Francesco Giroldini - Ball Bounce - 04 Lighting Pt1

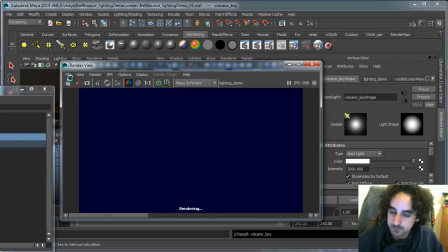8:17 So let's make the key light brighter so that we can get more light on the volcano.
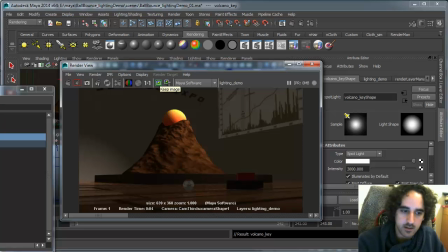8:24 And I think we can make the ambient a little brighter. Okay. And I definitely don't like this kind of pool of light here. So if there's a way I can remove it, that would be nice.
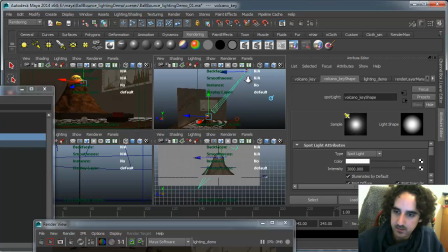8:40 So I'm actually gonna tilt this so that we don't get any light over there.
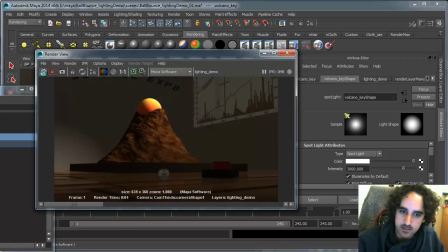8:49 And let's create this again.
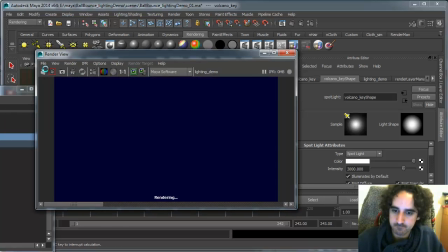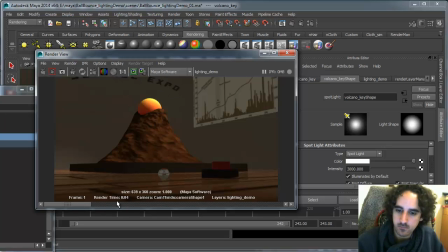Okay, I think we're getting some nice shading on this. Now we can actually focus on lighting the scene overall.
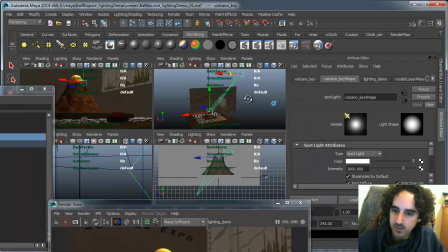9:11 So well, this one is specifically for the volcano, this light.
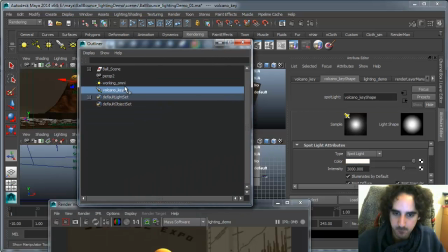9:17 I'm probably gonna duplicate it and have a key. It takes a little bit when you have ViewPro 2.0 enabled. I'm gonna call this key set. So this is gonna be key for everything, say.
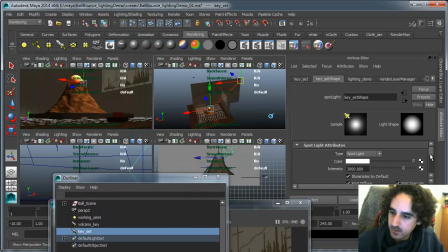9:35 And this one, I'm gonna have a little bit of a bigger cone angle, like that. And again, I don't want any light on the wall,
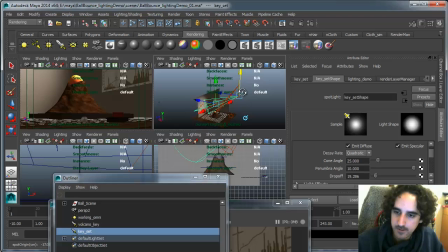9:51 and I kind of want to make it look like the light is coming from above, but still retain some shading. So let's see what I can do.
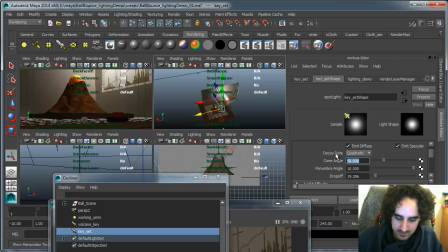10:08 lighting in Maya software is definitely a different experience than lighting in Mentore, because you're having to fake a lot more stuff.
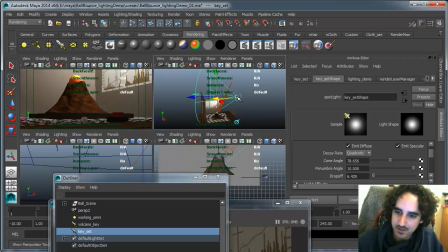10:25 So this is definitely not a lighting tutorial that I would recommend to anyone using Mentore. It is a lot of cheating that I'm doing and a lot of incorrect stuff that I usually wouldn't do.
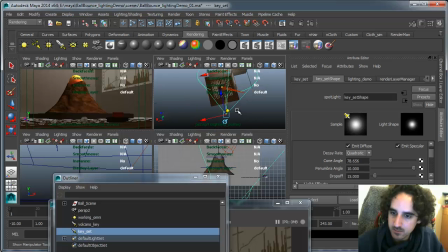10:44 Okay, so this light is almost frontal to the camera, which is not 100% what I recommend, but it will help us to get some separation of the planes, hopefully.
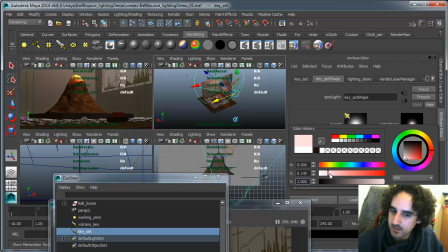11:00 I think it might be good to tint the light slightly. So let's keep these lights a little warm. Or we could make them a little greener to suggest that they are fluorescent lights.
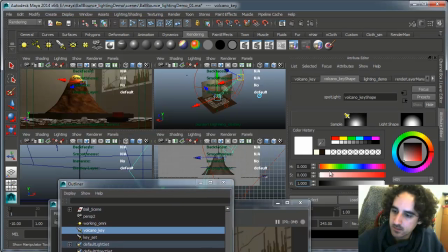11:13 But I could keep the volcano key a little warmer, so maybe we can get the volcano to stand out a little bit more.
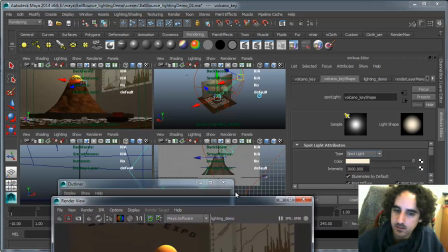11:22 Okay, so let's see what happens if we render this.
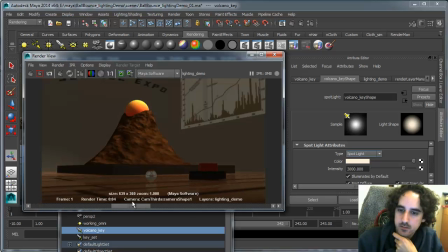11:29 Alright, so now we're getting some nice contact shadows.
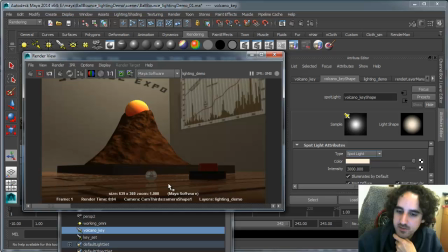11:37 The volcano is standing out, but the ground is definitely too dark and this item doesn't stand out at all.
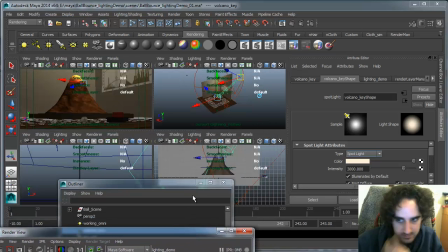11:42 So that's an issue.
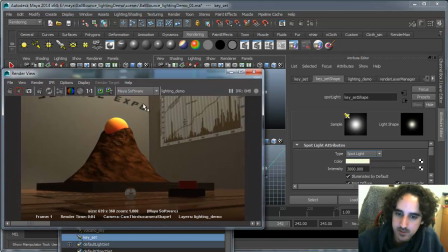11:48 But I do like what's happening with the wall here, definitely.
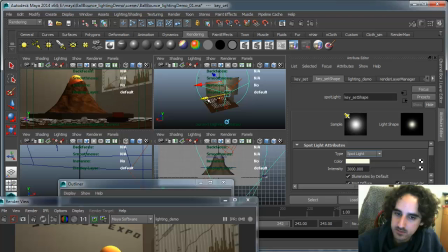11:52 So let's see if we can move this so there's less difference in brightness between these two walls. And also, because we're using depthmap shadows, I want to select these items and we turn off cast shadows.
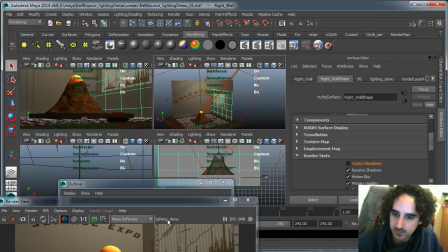12:11 So this way we won't get this kind of artifacts. We can do the same for the ground. Okay, it's already turned off.
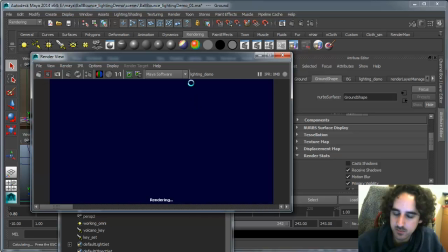12:18 Hopefully, if we look at the quality of the shadows before and after, the quality of the shadows should go up
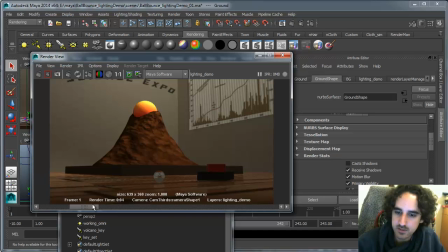12:24 because those items are not casting shadows anymore, you see? We're still getting some artifacts, but it might be enough to increase the resolution of the shadows.
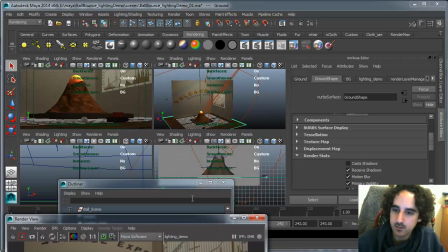12:40 This pool of light I don't like, so why don't we take this light, which is for the volcano, and we break the light links with the ground.
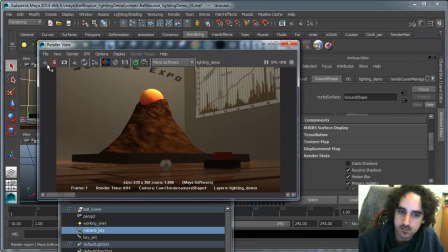12:53 So lighting, break light links. So now the light that is lighting the volcano and the ball should not affect the ground at all. So we can create another light, see, to focus on this area.
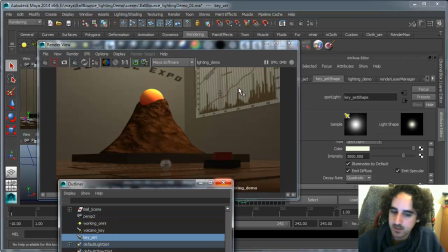13:08 And these kind of artifacts are coming from the shadow, these kind of stripy patterns. So we might have to increase the resolution to 124.
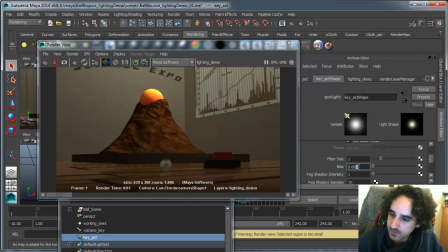13:18 And even raise the bias a little bit. I think that will help. The bias will allow the shadow maps to remove some of the details. Okay, I think we're still getting some artifacts over there. Let me make this 5.
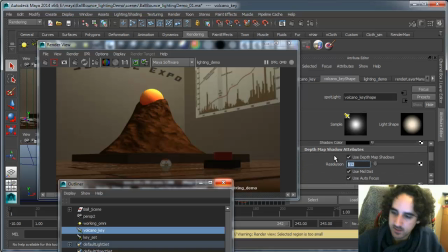13:37 The volcano key, let's see if we can catch more details if the shadows are higher resolution.
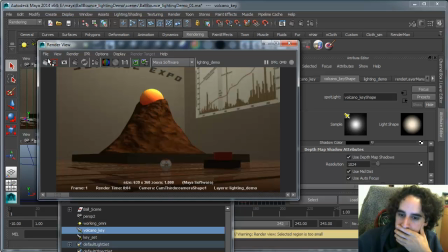Okay, it didn't make a difference for the volcano at all. So we can actually bring this back.
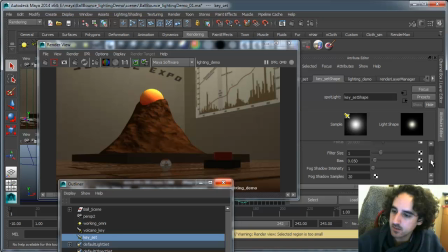13:57 And that's still there, so we can actually increase the bias to 0.1.
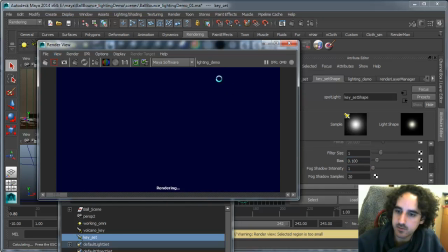14:03 And let's see if it fixes that line.
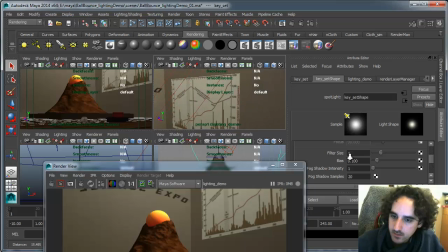14:07 The line is still there. Oh, it's actually part of the texture.
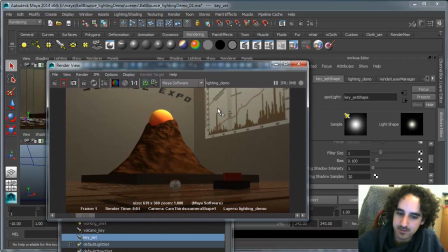14:13 Never mind that. I thought this line was related to those other lines, but it's not. Okay, cool. So now let's try to get some light around this area.
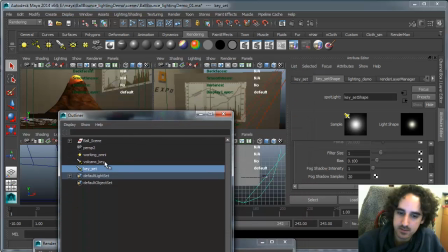14:26 We might have to rebalance this key, the volcano key,
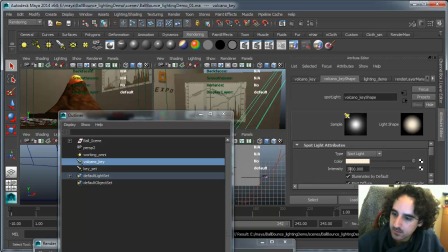14:30 so it's not as strong, because I'm expecting that this light I'm gonna call this top light.
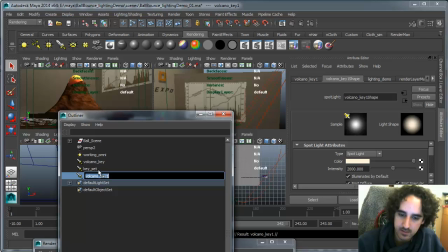14:43 So there's gonna be key set, and let's call this key set top.
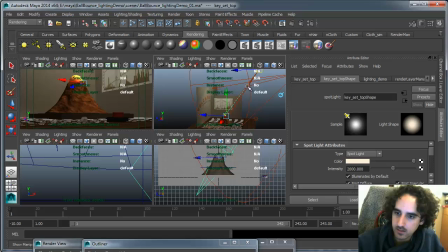14:51 So I'm actually gonna take this light and I'm gonna move it on top of the set, and I'm gonna increase the cone angle so that we get a nice pool of light. And I probably will want
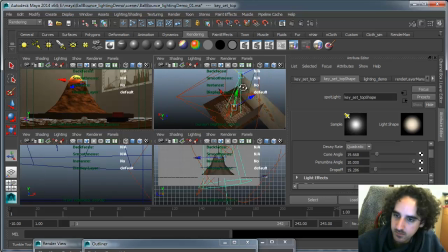15:12 this to be coming from roughly the same position as the cube, but definitely from above, so that we can get some nice lighting on that ball.
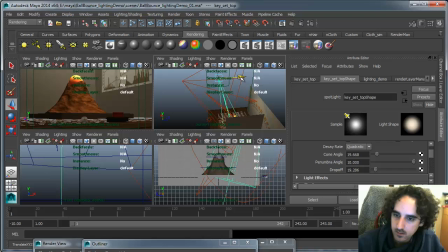15:27 Alright. And again, make this a little bigger.
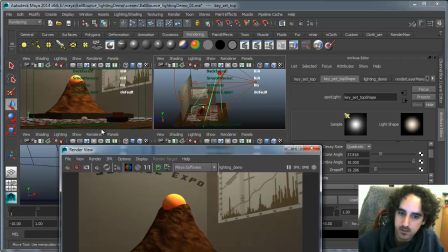15:44 Okay, so let's see what happens when we do that.
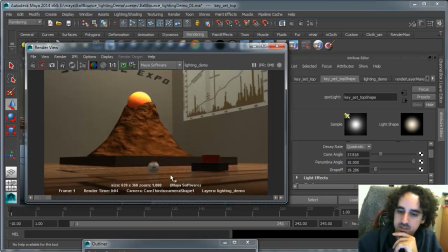15:51 Okay, so now this is appearing a little blown out, but we're getting some nice gradient here, and that is starting to stand out.
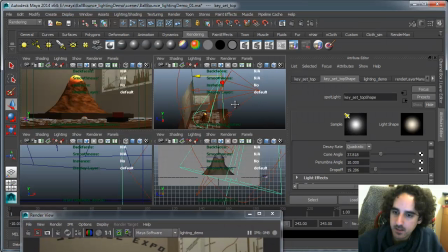16:00 Now, I probably will want to make this light brighter,
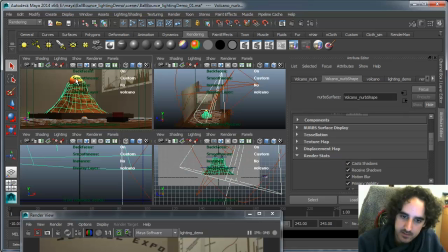16:07 but because it's interfering with the volcano, I'm actually going to select these items and break the light links.
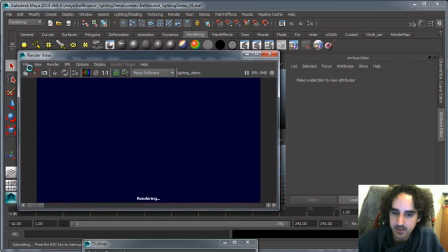16:14 So that we have now a complete separate key for the volcano and the ground and the item.